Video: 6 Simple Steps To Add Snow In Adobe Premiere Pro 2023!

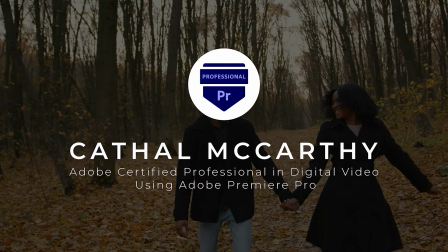0s
Hi everyone, in this lesson we're going to go from this autumn scene
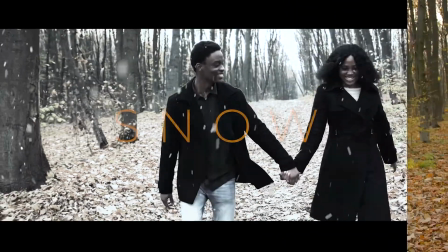4s
to this snow scene in 6 simple steps using Adobe Premiere Pro.
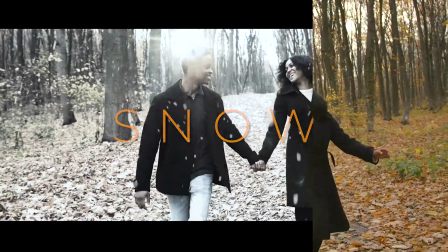10s
And you can check out my Premiere Pro course, which is available for a limited time for free in the description below.
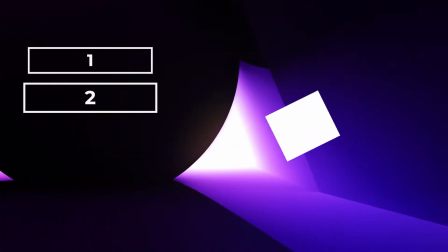17s
And make sure to watch until the end of this video to get the 4 key enhancements to make this snow effect really stand out.
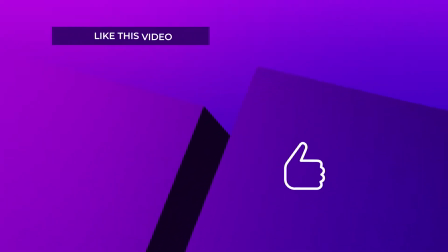23s
You can like this video if you'd like to save it for future reference. Let's get started.
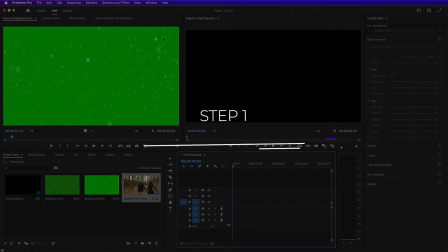29s
Step 1, add green screen snow.
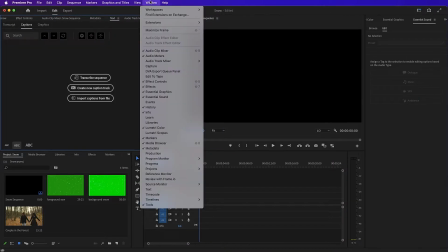31s
So first of all, let's go to Window, Workspaces, Editing, Window, Workspaces, Reset to Save Layout.
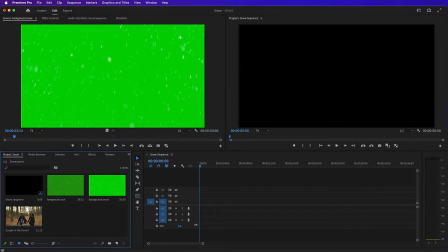38s
This means we all have the same layout for this lesson. Then let's drag our video clip into our sequence,
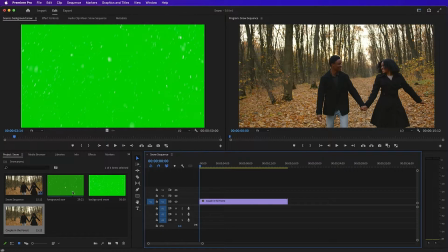44s
and then let's drag our foreground snow on top of that video clip into video track 2,
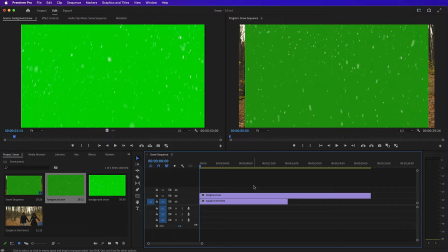50s
and we will bring our background snow in a minute. Okay, so with our foreground snow selected, these are the larger snowflakes. We will go into our effect controls, and down below in effects, type in Ultra.
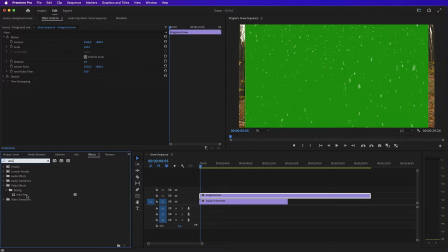64s
And we'll drag Ultra key up onto this clip,
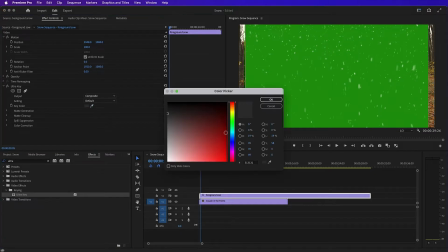67s
and we will then select the color that we want to be removed by using our color picker here and selecting the green.
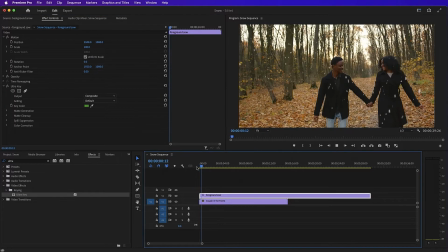75s
Let's click OK. So as you can see there, the snow has now been applied.
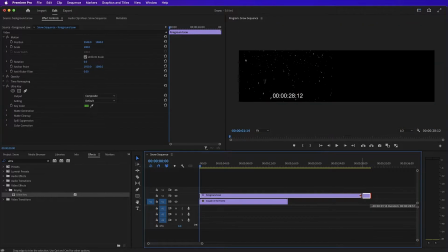83s
Let's make this clip shorter so that it's the same duration as the video clip.
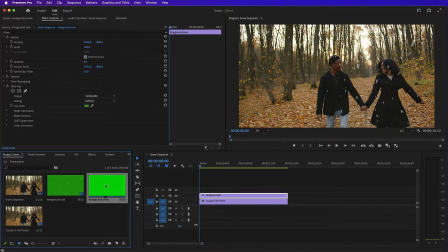87s
Next, let's drag in our background snow, which are the smaller snowflakes.
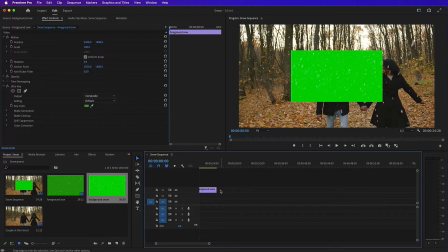93s
As you can see, the resolution of this video clip is lower than our video clip of our 2 characters. That's okay because we can scale it here, and it doesn't matter if it's a little bit blurry because they are snowflakes and it won't be noticeable.
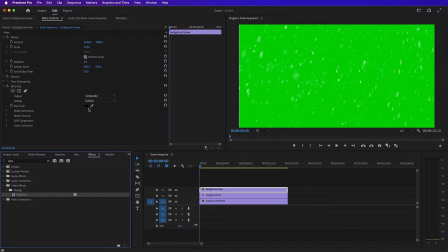106s
So we'll go into our effects again, we'll drag up our Ultra key, and again we'll use our color picker to select the green and then click OK to remove that color.
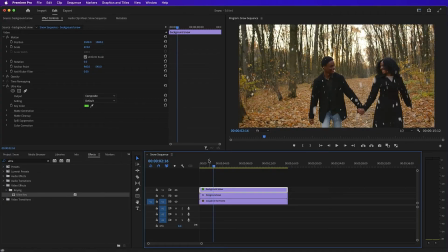114s
So now we have lots of snow falling. Let's move on to the next step. Step 2, add masks for depth of scene. Next, we're going to mask our characters so that the background snow only appears behind them. So with the background clip selected, we'll go into our effect controls panel,
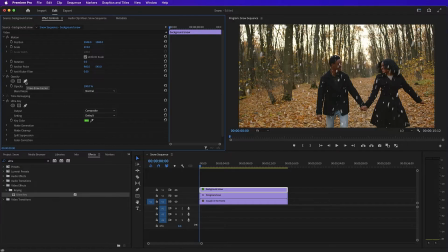132s
go down to the opacity section, and we'll click on the pen tool to create a mask. Then we'll quickly create a mask around these characters. Doesn't need to be exact because we're going to be adding a lot of feather to it. And then we will move through the clip and track the mask so that it moves with them.
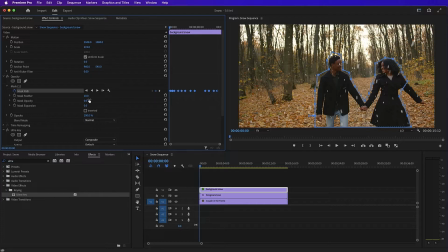151s
And then finally, we'll click on invert so that it's not the characters that are masked, it's the background,
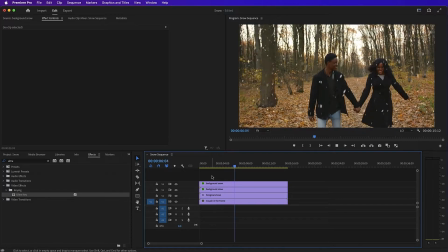158s
which means the background snow will only appear behind these characters, giving our scene that depth that we were looking for.
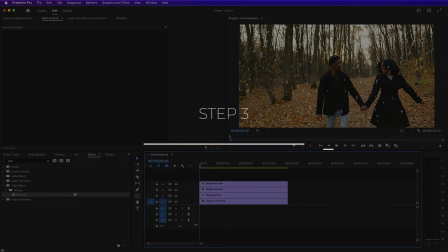165s
Step 3, adding tint to cool the scene.
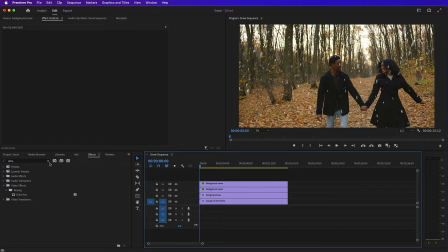168s
So as we can see, our scene here is an autumn scene with nice warm orange and yellow colors. So what we need to do is we need to go to our effects, type in tint, and then drag and drop tint up onto our video of the 2 characters.
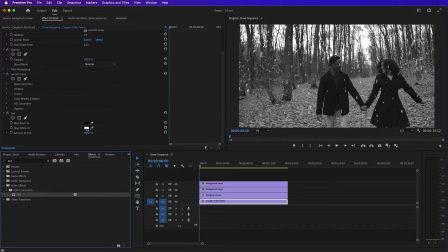183s
We don't want our image to be black and white, so there's 2 changes we need to make. Firstly, let's select our white color, and instead of white,
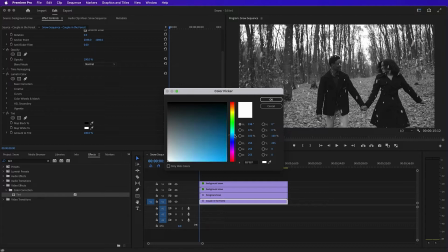190s
let's choose a cool light blue look, and this will give us a wintry feel to our scene.
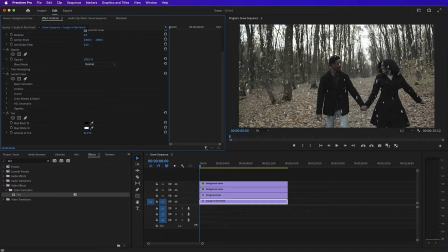197s
And secondly, let's reduce the amount to tint from 100% down to 69%. Our scene is already feeling a lot more wintry. Here's the before, and here's the after.
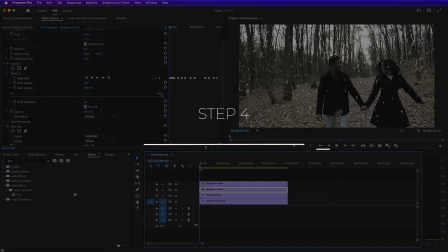210s
Step 4, luminance through curves.
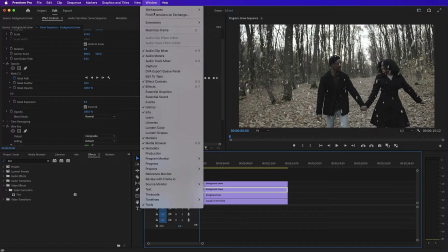213s
Now we need to add that luminance and brightness that snow creates when it's covering a large area.
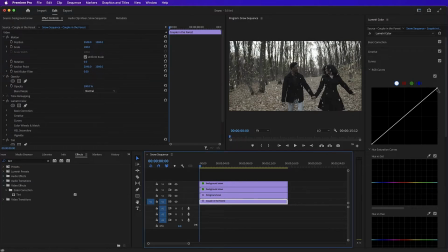219s
So what we'll do is we'll go over to our Lumetri color panel, we'll click on curves, and with white selected, we'll drag our curve across here. And as you can see, that has illuminated our scene. Section 5, adjusting the background.
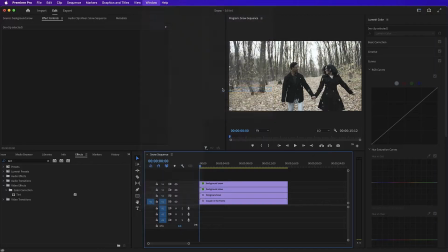233s
So let's go to Window, Workspaces, Reset to Save Layout to bring us back to this layout.
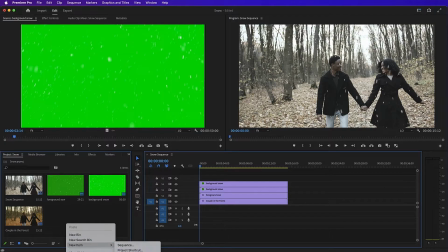238s
Now we're going to need a new adjustment layer. So we'll right click and choose a new adjustment layer, and we'll drag it onto the top of our sequence.
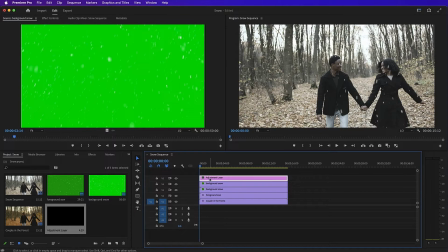246s
We need this adjustment layer because we need to isolate the background so that we're only making changes to the background behind our 2 characters here.
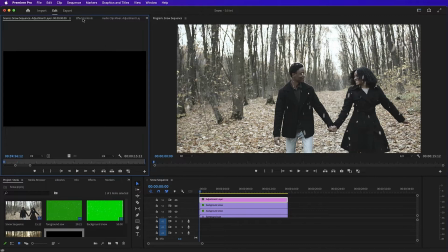253s
So with our adjustment layer selected, we will choose Lumetri color and drag it up onto the clip,
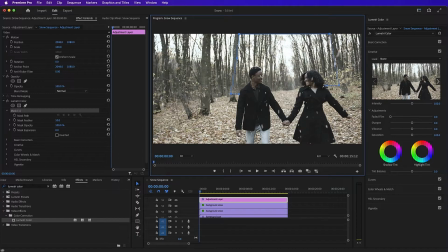259s
and we will then create a mask around the background that we want to adjust. Again, this mask doesn't need to be exact because we're going to be adding feather to it, but with this adjustment layer selected, we will now use our Lumetri color basic correction,
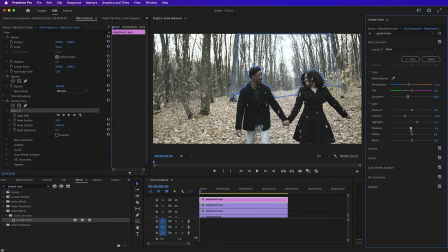275s
and we will modify each of these sliders to create a cooler look in the background of this scene. The lines around this mask are a little bit visible, so let's increase the feather to 82 in order to make these less noticeable.
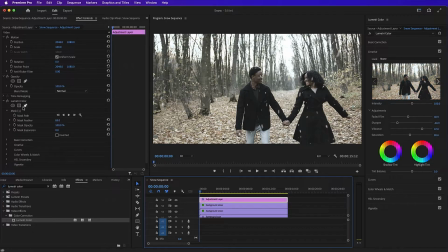291s
And then, as per the earlier section, we need to track this mask through the scene as our characters move. So we will set the initial keyframe, and then as the scene moves, we will move our mask.
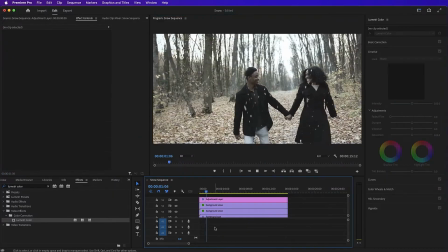306s
Okay, let's see how that looks. Great.
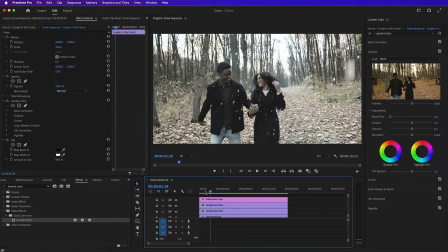311s
Step 6, choose a creative look. Okay, so we will select the video with our characters in it in the sequence.
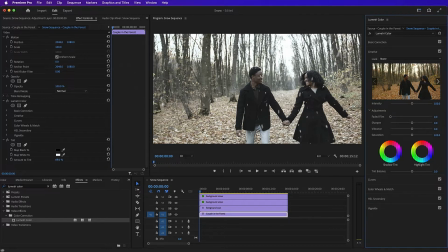319s
We will then go over to our Lumetri color panel to the creative section, and from the look drop down menu we will select SL Bleach NDR. As you can see, this enhances all of the color changes that we've made already, and it creates this wintry, snowy look.
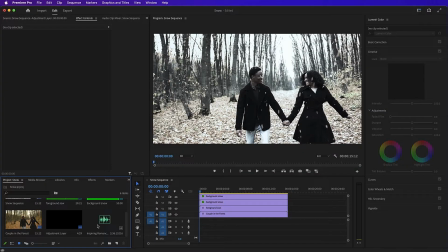336s
Enhancement 1, add a soundtrack. Now that we have our wintry scene, let's enhance it. Firstly, by adding a soundtrack.
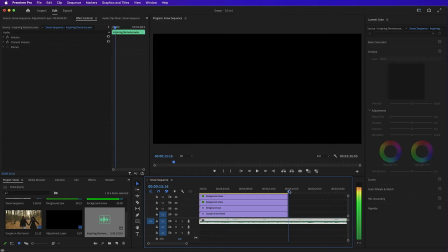343s
So we'll drag and drop our soundtrack in, and then we will shorten it to just after the length of our video content. Let's test that.
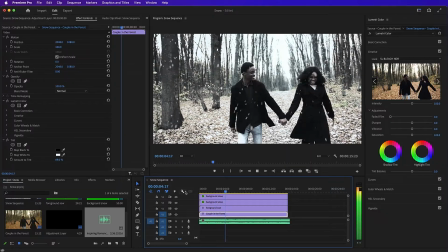356s
Perfect. Enhancement 2, add black bars.
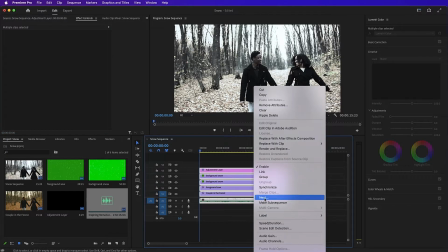361s
Okay, so let's highlight everything in our sequence and create a nested sequence, and this will allow us to add our black bars.
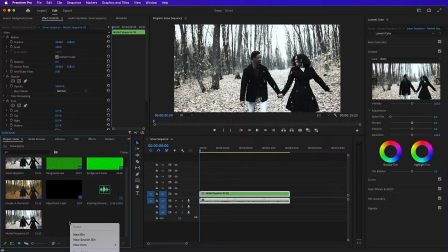370s
So in our project panel, we will right click and we will select new item, new adjustment layer. And with our new adjustment layer selected in our source monitor, we will go to our effects panel,
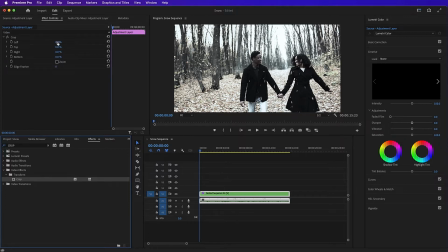383s
select crop and drag it up onto our adjustment layer, and we'll add 11.5% at the top and 11.5% at the bottom, and then drag our adjustment layer over onto our sequence. And as we can see here, we now have our black bars.
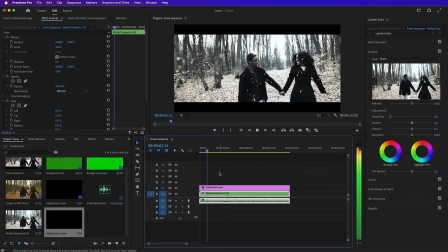400s
It no longer looks like our shot is framed as we would like it to be. So what we'll do is we will select our nested sequence and we will move it upwards in our effect controls panel.
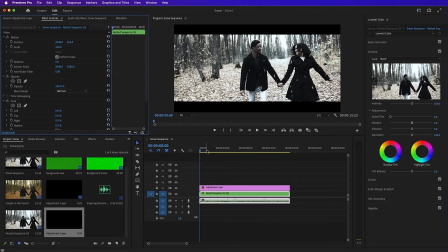412s
Let's test that.
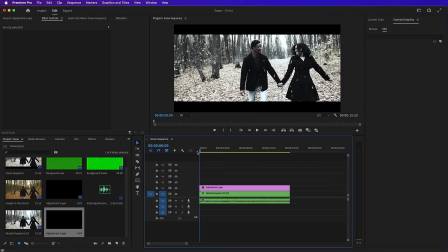416s
Wonderful. Enhancement 3, add text. Okay, so let's use our text tool and type the word snow. Then let's select it, centralize it, and then let's drag the text to the middle of the sequence because we don't want it to appear straight away.
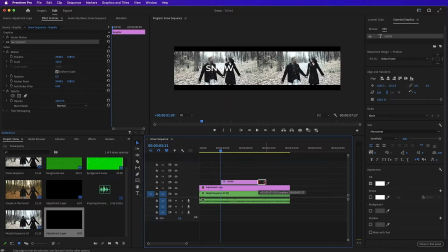434s
Make it slightly longer. Okay. Enhancement 4, transitions.
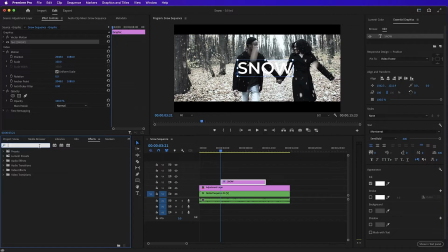441s
Okay, so first of all, let's add a transition to our text. We'll type in cross, and let's drag and drop cross dissolve to the start of the text so that it fades in, and we'll drag it to the end of the text so that it fades out.
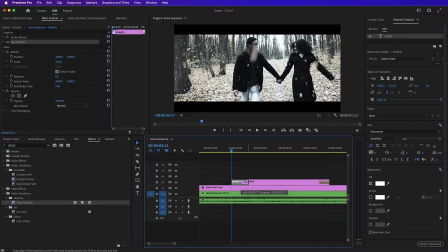457s
Let's make these a little bit longer by dragging the ends of them further into the clip.
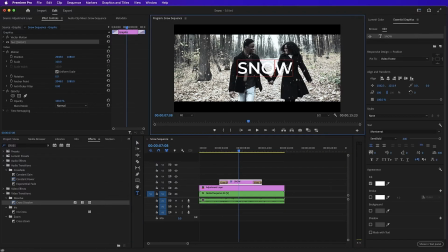465s
Okay, great. Next, let's just style our text a little bit further.
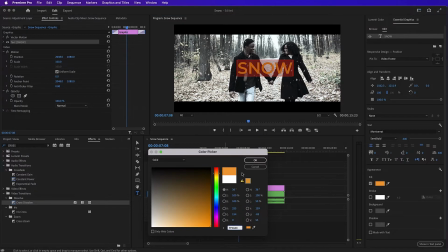471s
I will change the color of it to this orange so that it stands out more. Okay, perfect.
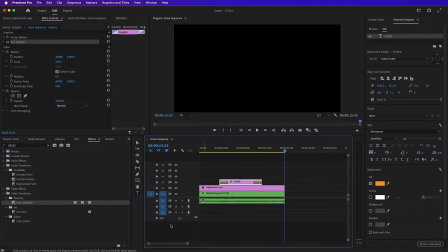477s
Next, let's type in dip. And let's drag a dip to black transition to the end of our nested sequence so that it fades out. We'll make that fade a little bit longer by dragging it further into the clip.
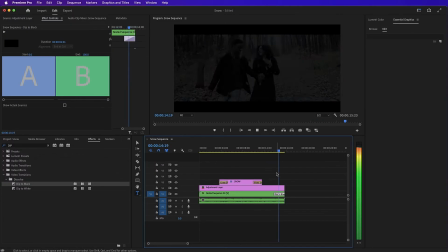491s
And finally, let's add a audio transition.